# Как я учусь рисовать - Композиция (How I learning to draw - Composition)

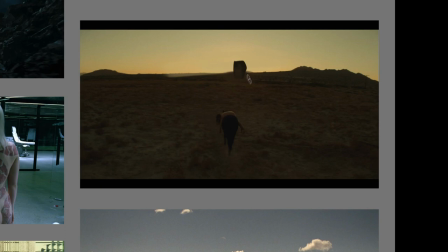[59:07]
Но если я здесь нарисую какой-то объект, вот он находится здесь, я уже буду видеть, что они идут сюда.
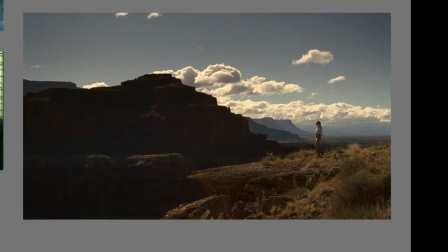[59:15]
Вот тоже кадр из Дикого Запада. Отразим по горизонтали, что мы увидели.
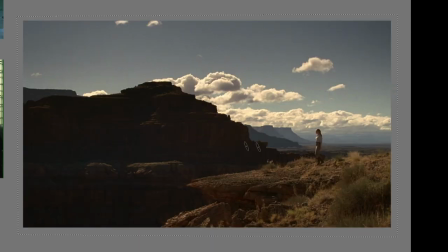[59:21]
Так, ее путь продолжается сюда, а так вот сюда. Она просто развернется и пойдет дальше. а это огромное темное пятно которое воспринимается мною лично как некий объект просто представляющий собой
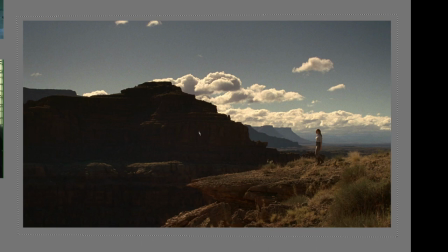[59:39]
интерес возможно объект из прошлого я знаю сюжет сериала я понимаю что она просто пойдет дальше своим путем тут достаточно открытое пространство ничто нам не преграждает путь Но если так,
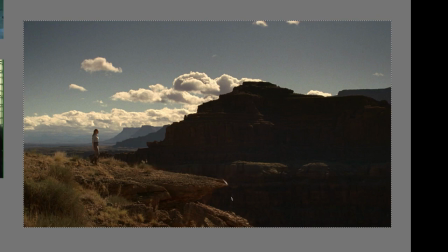[59:52]
то вот она пропасть Она преграждает путь И мы стремимся дальше А дальше только пропасть Вот она Достаточно открытое пространство Мне кажется, что ей нужно будет открыть, чтобы это все дело перелететь И возможно, она дальше будет уйти вот так Сюда,
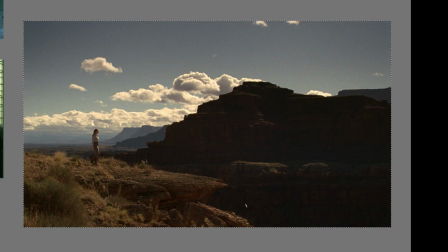[60:08]
спускаться вниз Такой вот контекст я вижу И мне не важен сам сюжет То есть вот ситуация именно такая
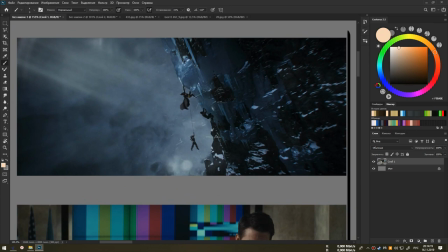[60:15]
Тут очень интересно Вот если, допустим, я сюда посмотрю Здесь Бэтмен взбирается на скалу, опять же,
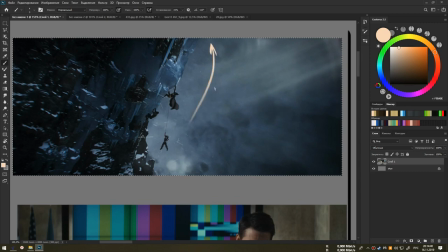[60:23]
путь идет туда, но в то же время он взбирается по скале и, скорее всего, он туда взберется, там всем даст звездюлей, а потом вернется.
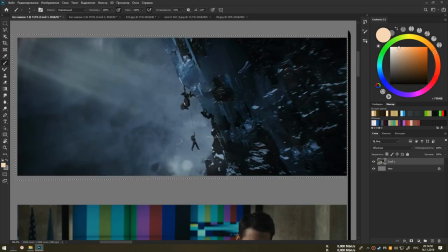[60:33]
Это направление вверх, направление вперед. А если здесь, то он туда взберется и пойдет дальше по своим делам, попутно раздавая звездюля.
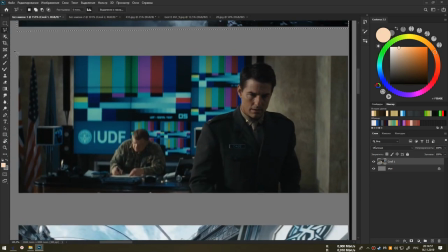[60:42]
Здесь очень интересный кадр тем, что на переднем плане у нас Том Круз уходит А этот чувак на него не обращает внимания Если я отражу по горизонтали,
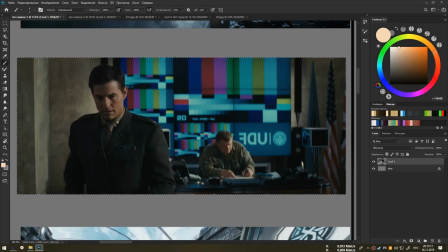[60:51]
то мне кажется, что Том Круз сейчас развернется Я забыл сказать, вы дебил То есть вот такое вот восприятие И вот эти, кстати,
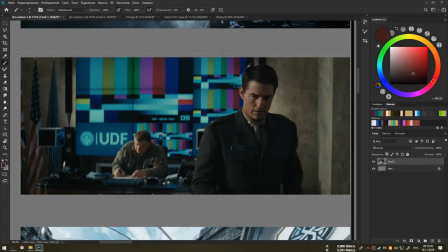[60:59]
линии очень интересные Они не бросаются в глаза и в то же время они представляют собой некое объяснение окружения Такую вот рамочку создать, где вот этот объект четкий Читается силуэт очень хорошо И вот этот объект четкий
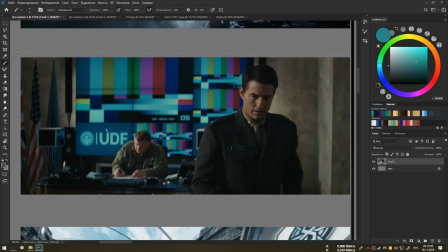[61:14]
Очень хорошо читается ситуация Если я возьму и закрашу это все дело
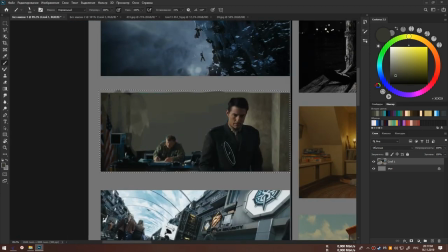[61:25]
Изменится ли ситуация Нет
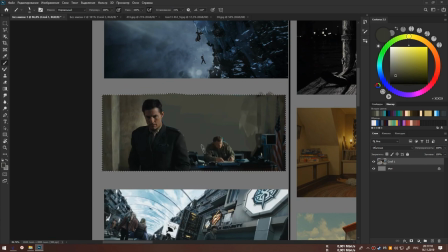[61:29]
Но в то же время Я буду воспринимать этого и этого персонажа Одинаково важными Одинаково контрастными Одинаково добрыми что ли То есть относящимися к одной конкретной цели Если я вот это все верну То
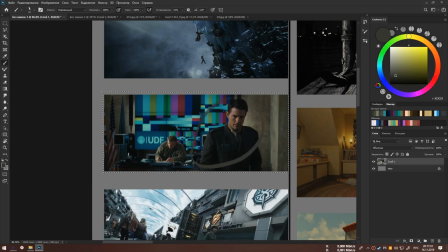[61:47]
я буду воспринимать четкую границу между этим персонажем и этим Словно у них два разных мира И
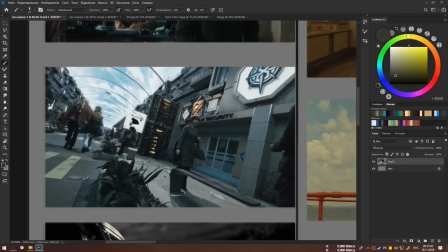[61:55]
он возвращается в свой Здесь из фильма,
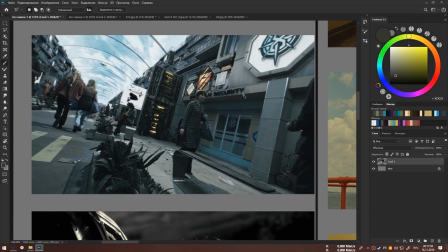[61:59]
а нет сериала Это презентующий кадр, который просто интересно поставлен Как будто бы на другой планете может быть подчеркивание того,
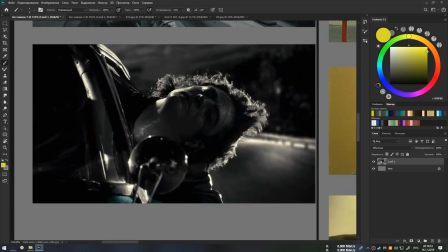[62:08]
что этот мир нереален Во всяком случае, на нашей планете такого города нет. Тот, кто снимал Бэтмена, он, видимо, просто-напросто скопировал этот кадр. Или сам актер его скопировал. Очень интересно, на самом деле.
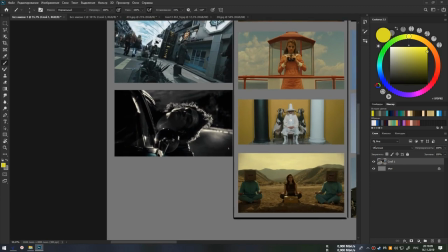[62:22]
Движение воспринимается при этом, как положено, вперед, в нашу сторону. Хорошо.
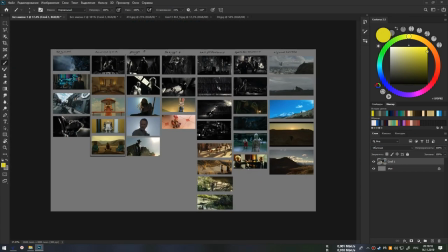[62:29]
Я рассмотрел все, что хотел, показал все, что хотел, рассказал все, о чем хотел рассказать. Вопросы какие-то у меня остались открытыми. А если кому хочется, чтобы я разобрался с композицией в цвете,
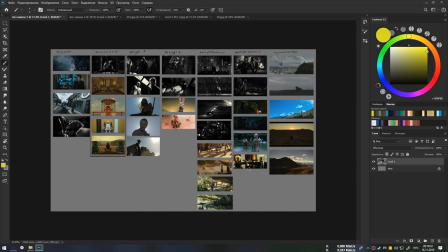[62:43]
то просьба поддерживать лайками и комментариями. Если у вас какие-то вопросы есть, то задавайте их в комментариях. Надеюсь, в следующем видео я обязательно об этом расскажу, то есть отвечу на все ваши вопросы и про цвет расскажу.
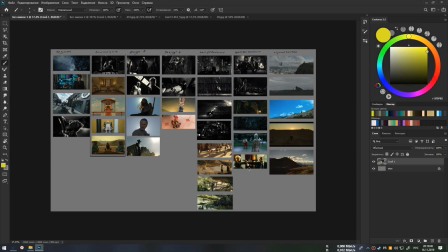[62:58]
Вот. Так что всем спасибо за внимание. Надеюсь, вы досмотрели до конца.